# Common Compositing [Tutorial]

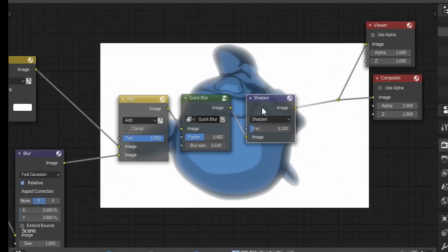(20:43)
So I'm just going to render this out, and then I'm going to show you guys how to make this slow motion.
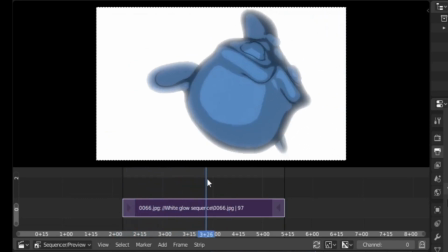(20:52)
Okay, so assuming she is moving at the exact speed that we want, you can of course slow it down.
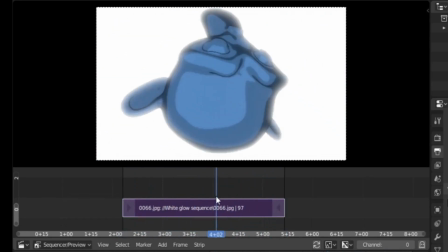(20:58)
We are going to make this slow motion, or appear to be slow motion.
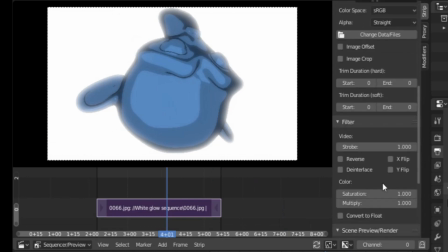(21:05)
So what you need to do is you need to obviously set a strobe. Now strobe means to flicker. In this case we are reducing the frequency, not increasing it. So I noticed that in a test I did, the Mordecai flip, I used 18.
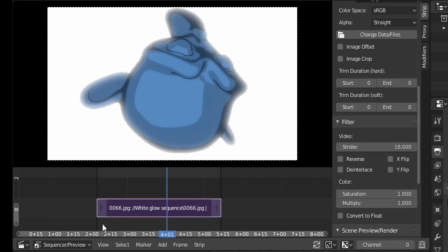(21:21)
So I'm going to use 18 again because we only have like 66 frames, which means, that's about it.
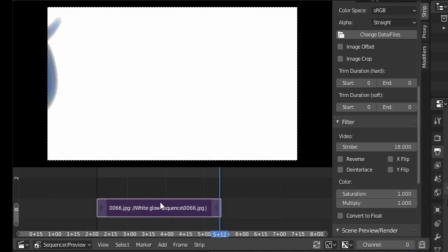(21:27)
That's about what we got. And I think that'll be fine. So doing this, of course, we want to duplicate it. And you want to use alpha over. Thankfully, that seems to be the default.
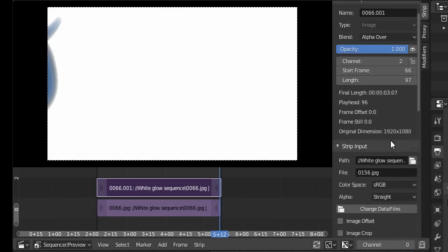(21:42)
And we need to make it 0.2 in terms of its opacity.
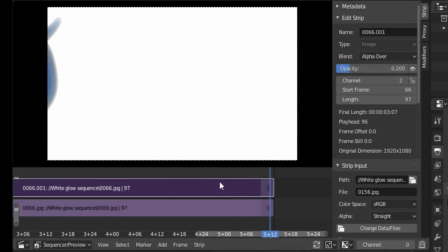(21:49)
Now we're going to use the lazy man's motion blur, as it has been affectionately called,
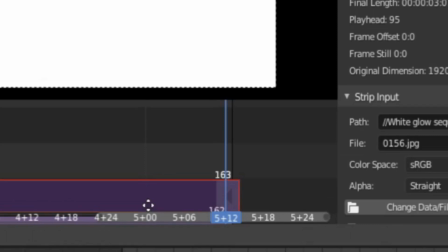(21:54)
to create that sense of fading from one frame to the next.
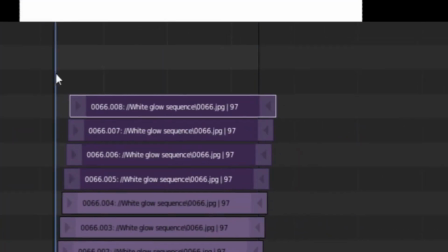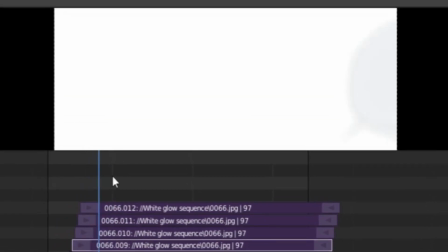(22:11)
Let's just scroll through it.
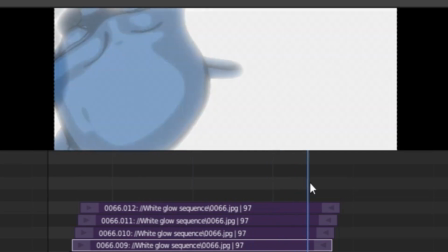(22:18)
That is so cool.
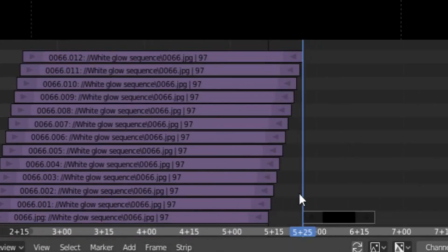(22:23)
I'm going to, for the sake of interest, add a white frame at the end, just so that it doesn't just stop,
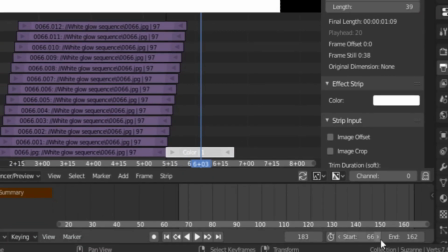(22:36)
Okay, that's cool. And it can stop over there. That'll be our last frame, and that is 183. Now I'm going to render this out, and then we'll be checking this out. Oh, that's so cool.
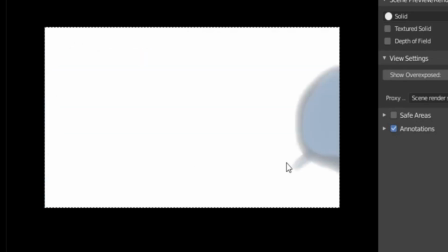(22:57)
And there you have it.
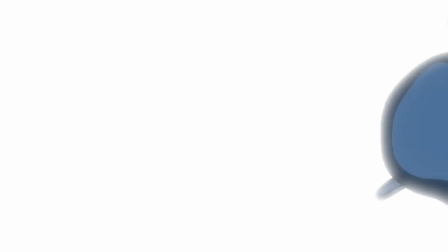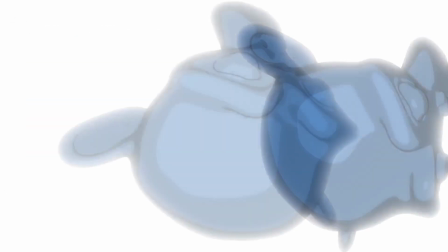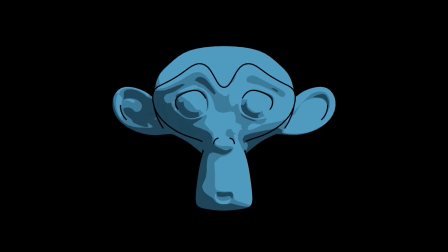(23:08)
Black screen with images. The counter to this, of course, is the black background with maybe a circle floor for the character,
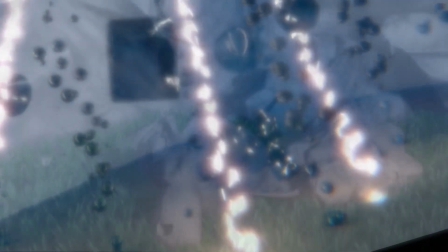(23:15)
but this is usually just to focus on the character, not the intensity of what they are doing in that specific moment.
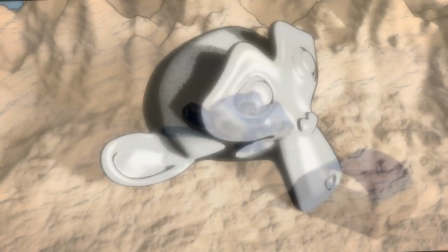(23:22)
For example, a character could be about to tell us their backstory, so the background goes black and we get a slideshow type view of their past, which again can end with the white background to show their intensity or resolve to move on and be victorious or mediocre. Just be creative.
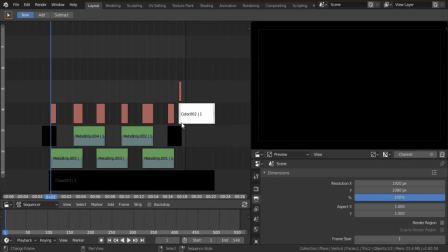(23:40)
Okay, now because this one is a little bit more complex, actually a lot more complex, I'm just going to take you through my files.
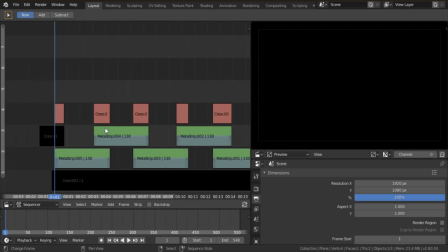(23:47)
So what happens is you need to build memories like you just saw in the example.
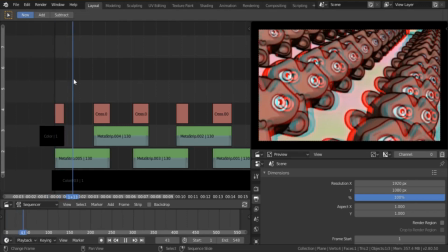(23:54)
So what I did was I went to look for test renders involving the Suzanne monkey head,
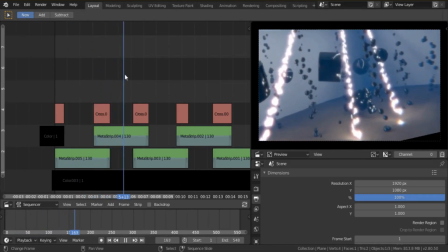(24:00)
and I created this sort of zoom and turn kind of thing in the VSE.
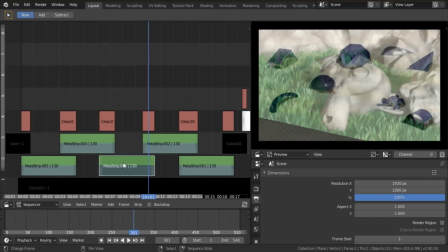(24:08)
So you can see it's nothing fancy. All you do is you just take a picture and you add a transform
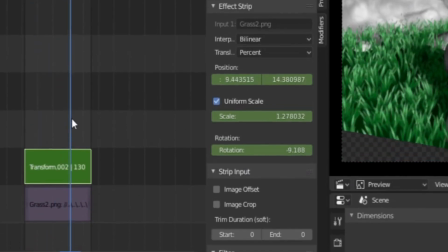(24:17)
strip to it and you animate these keyframes. It's very, very simple. I did keep it on alpha over just to keep my options open.
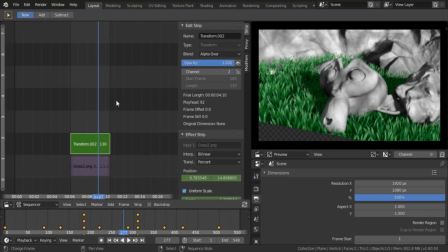(24:25)
I didn't know exactly how I was supposed to approach this, but the Lord always leads.
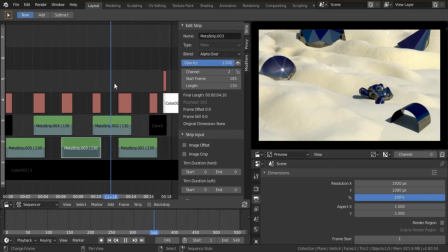(24:31)
So anyway, I just kind of created like this slideshow effect like I spoke about just now.
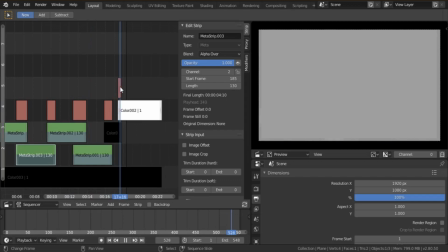(24:39)
And of course I faded to black with a sudden fade to white as well, just to add that little punch of resolve.
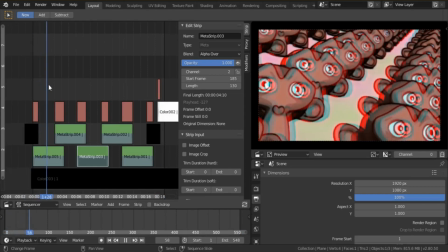(24:47)
So of course you need to plan your slideshow ahead of time.